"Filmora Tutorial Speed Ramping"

In today's Filmora tutorial, I'm going to teach you about speed ramping. Hit the subscribe button and click the notification bell to be part of the conversation. Speed ramping is a video editing technique used to create a sense of focus by altering the speed of a portion of a video clip. Changing the speed by either speeding it up or slowing it down can force the eye to pay more attention to that section of video or a section of video it connects to. You'll see this done in a lot of sports or action shots,
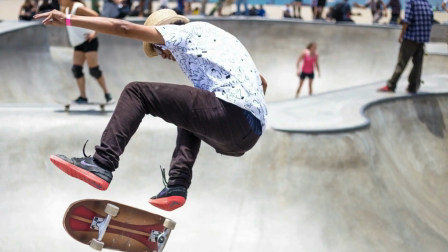0:29 like when a skateboarder pops his skateboard in the air and the video slows down to show the rotation of the board while he's performing the trick. But you can use this technique in a lot more than just sports or action clips. In this example, I have footage of a fallen tree that I filmed up in the mountains of New Hampshire.
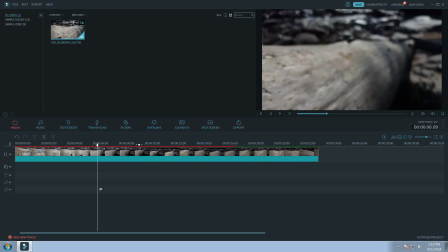0:44 Let's open up Filmora. You can see I already have the clip of the tree imported. The tree had been down for quite a while, and usually it's mostly underwater,
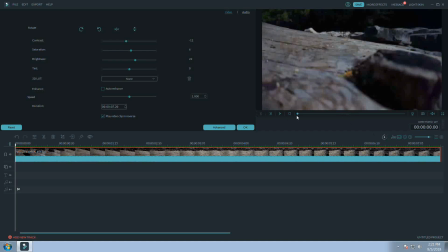0:51 but the river level was so low when I was there that I was able to get good footage up and down the entire length of the tree.
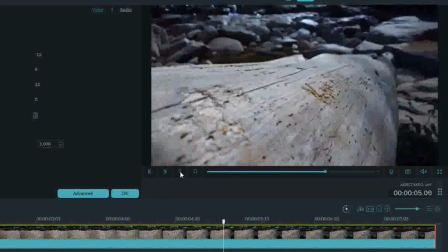0:59 People have been carving names and stuff into it, so I stopped and focused in on one of these carvings.
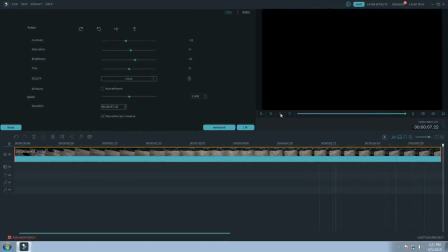1:04 I want to draw focus to that carving,
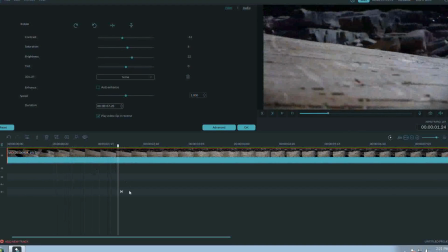1:06 so I'm going to take the section of footage right up before it and speed ramp it so that as the camera moves down the length of the log,
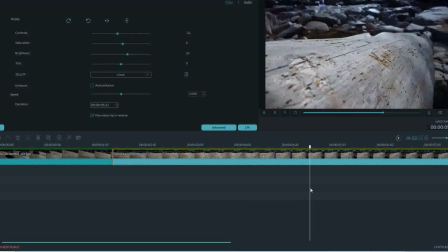1:14 it suddenly speeds up and hits the brakes right before we get to that carving.
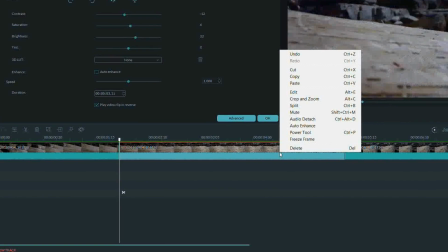1:18 To do that, I'm going to slice a portion of the footage after the start, but before we get to the carving.
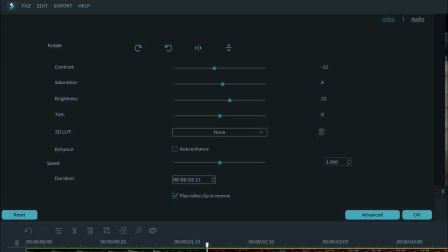1:25 If I double click on that section, it'll open up the video editing dialog window, and down at the bottom, we'll see our speed selection slider.
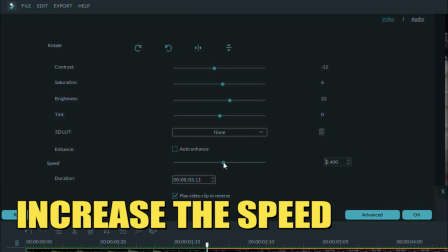1:33 If you remember from our other video, we can either slide the fader or type in a value to change the speed of this section of video. I want this to be around 4 times as fast, so I'll just type in 4. The idea is to have the camera move down the log at normal speed,
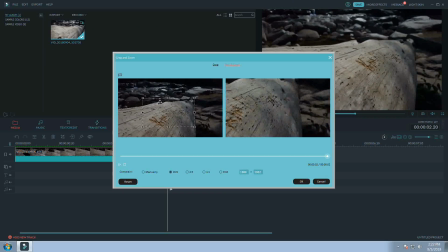1:47 ramp up to 4 times as fast, and then slam back to normal speed for it to zoom in on the carving.
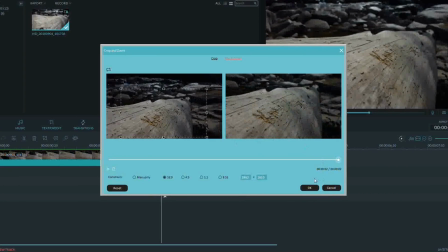1:54 I also cropped and zoomed that section that I cut out to give a little extra punch. These are tricks we covered in our other tutorial. I'll put a link to that right up here. Now let's render the footage.
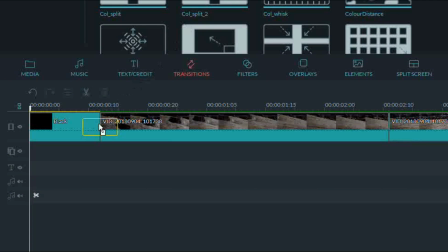2:04 I'm gonna add some black sample color at the beginning and at the end and use the dissolve transition to bring this footage in and out. Now we'll render our footage and take a peek at what we have. Check that out. Now you can speed ramp footage in Filmora. Just like this.